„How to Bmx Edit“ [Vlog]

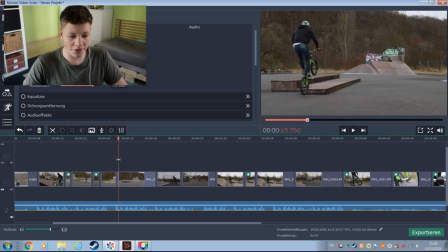724s
Und zwar hier, wie ihr gerade eben schon gesehen habt, hier ist diese Stelle, wo er den Manual hier macht. Ich lasse es mal kurz abspielen, mal gucken, ob es jetzt funktioniert. Hier. Alter, ich kann so nicht schneiden. Also gerade eben, ich habe gerade geschnitten, das Video hat mich 20 Minuten oder so gebraucht.
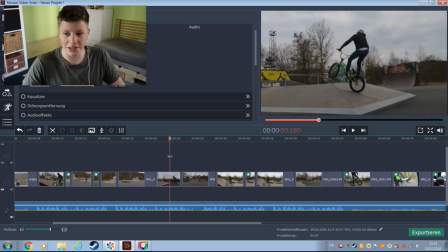743s
Also habe ich gebraucht, das Video zu schneiden. Hier die Stelle können wir nochmal ganz kurz anschauen. Und zwar hier macht er so ein 270 über die Hip.
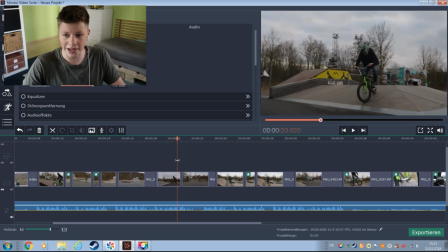749s
Bis drauf. Und dann hier. Der Übergang, das habe ich aus der Hand gemacht, dann bin ich einmal mit der Kamera ganz schnell so rüber geschwenkt und dann entsteht dieses Motion Blur hier und in den anderen
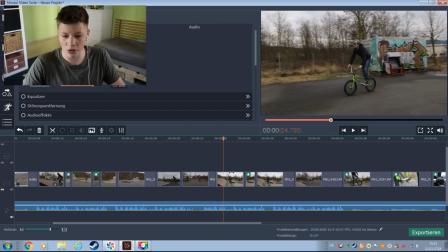757s
Shot kommt man so rein und dann macht ihr hier den Tire Crap und nur so ein Scheiß. Hier kann man sehen,
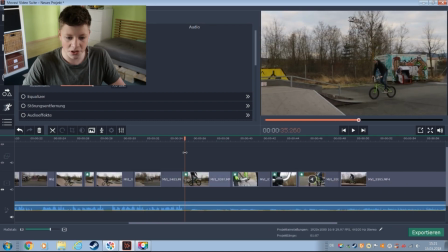762s
unten an der Audiospur, es sind nicht mehr so hohe Töne, also die Musik ist nicht mehr so laut.
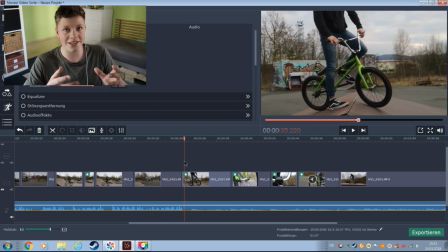766s
Also ihr müsst euch praktisch so merken, wenn die Musik halt so laut, aggressiv, schnell ist, müsst ihr auch schnell schneiden, dementsprechend wie die Musik ist. Aber hier zum Beispiel, wie hier, wo die Musik nicht so... Sag jetzt mal, wo die eher ruhig ist, müsst ihr ruhig schneiden, ruhige Shots.
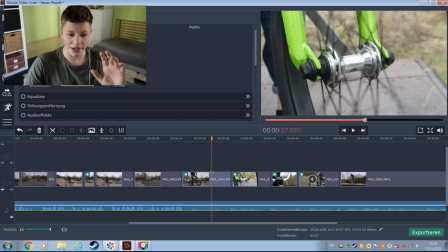781s
Ja, hier habt ihr gerade eben gesehen, einmal hier, wo er so da steht, wo ich lang geschwenkt bin.
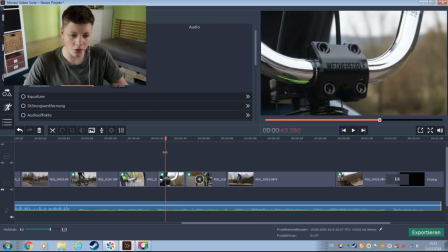786s
Dann einmal hier, einfach kurz Rad gezeigt, dann wie die People. Und dann habe ich hier so in die eine Richtung so geschwenkt.
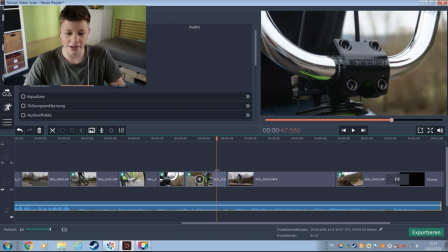792s
Und der Shot ging auch, ups, jetzt habe ich geguckt. Der Shot ging dann auch so in die Richtung, wo ich geschwenkt habe.
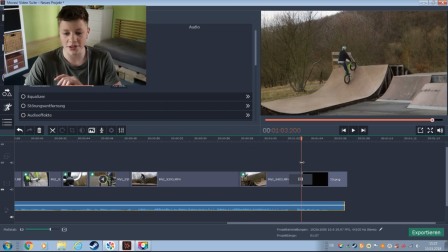798s
Ja, und selbstverständlich, so wie das Video begonnen hat, so endet es auch. Musik klingt aus, schwarzer Bildschirm.
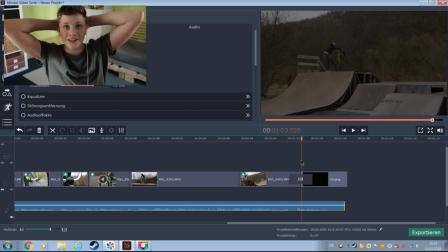803s
Das war's. Ich hoffe auf jeden Fall, ihr habt was gelernt und wir gehen wieder zurück zu Leander BMX. So, liebe Zuschauer, wie ich gerade eben schon gemerkt habe, ich konnte währenddessen, ich schneide nicht so gut reden, weil es lief halt einfach nicht alles flüssig und so. Ich hoffe, ihr konntet auf jeden Fall trotzdem was lernen. Wenn ihr es wollt, auf jeden Fall nochmal, wenn genug Leute stimmen oder schreibt es in die Kommentare. Ich mache oben am besten Abstimmung, wenn ich mal genau zeigen soll, wie ich Videos schneide, da tue ich das unten als gelistet rein. Also ihr könnt das Video dann praktisch nur sehen, wenn ihr auf den Link unten draufklickt. Wenn ihr das wollt, schreibt es einfach, was heißt schreibt, stimmt einfach hier oben ab und ich würde sagen, jetzt geht's zu Leander zurück.
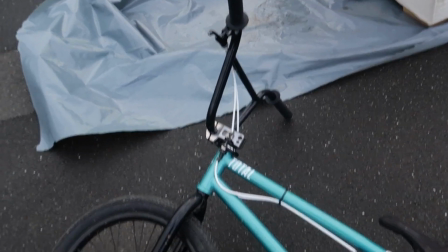834s
Hey Boyo, hey Leander, sein BMX liegt ja hier noch hier. Der hat doch noch gar nicht sein Outro gemacht.
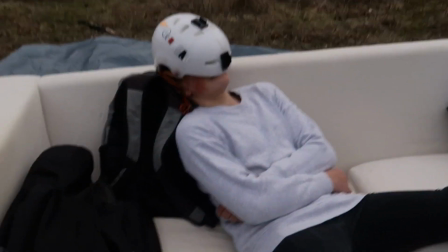839s
Wo ist er denn? Die volle Sau schläft. Jo, Alter, was ist denn? Was ist? Leander, dein Outro. Mein Outro, was ist denn damit? Hast du vergessen? Habe ich noch nicht gefilmt? Nee. Okay, liebe Zuschauer, wenn euch das Video gefallen hat, lasst mir einfach Daumen nach oben da. Ich hoffe auf jeden Fall, ihr konntet was lernen bei dem Video. Teilt es euren Freunden, zeigt es euren Freunden, die mit euch vielleicht auch mal filmen oder so. Oder die von euch auch eine BMX-Edit, sag ich mal, machen könnten. Wie gesagt, ich hoffe, ihr habt was gelernt. Daumen nach oben da lassen. Wie gesagt, ich schaffe 200 Likes. Letztes Video habe ich mir 150 gewünscht. Aber wir haben ganze 200 geschafft. Daumen nach oben da lassen. Zeigt jeden, den ihr kennt. Schickt es in eure Klassenchats oder so. Aktiviert die Glocke, abonniert. Ciao. Und
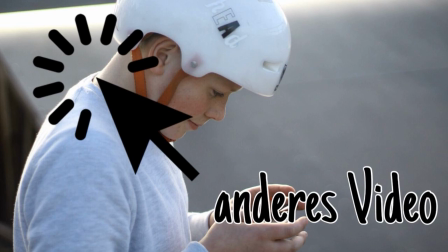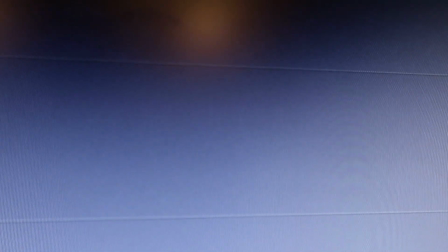883s
liebe Zuschauer, meine gute Tat für das Video ist, dass ich für den Gabi eine Edit gemacht habe. Outro ist hier, Schnitt ist hier.
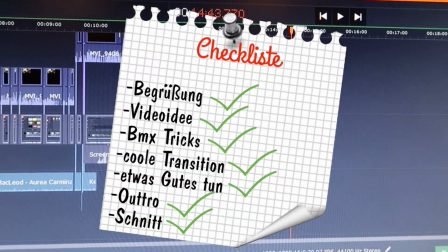888s
Ich würde sagen, das war's vom Video. Wir sehen uns beim nächsten Mal. Ciao.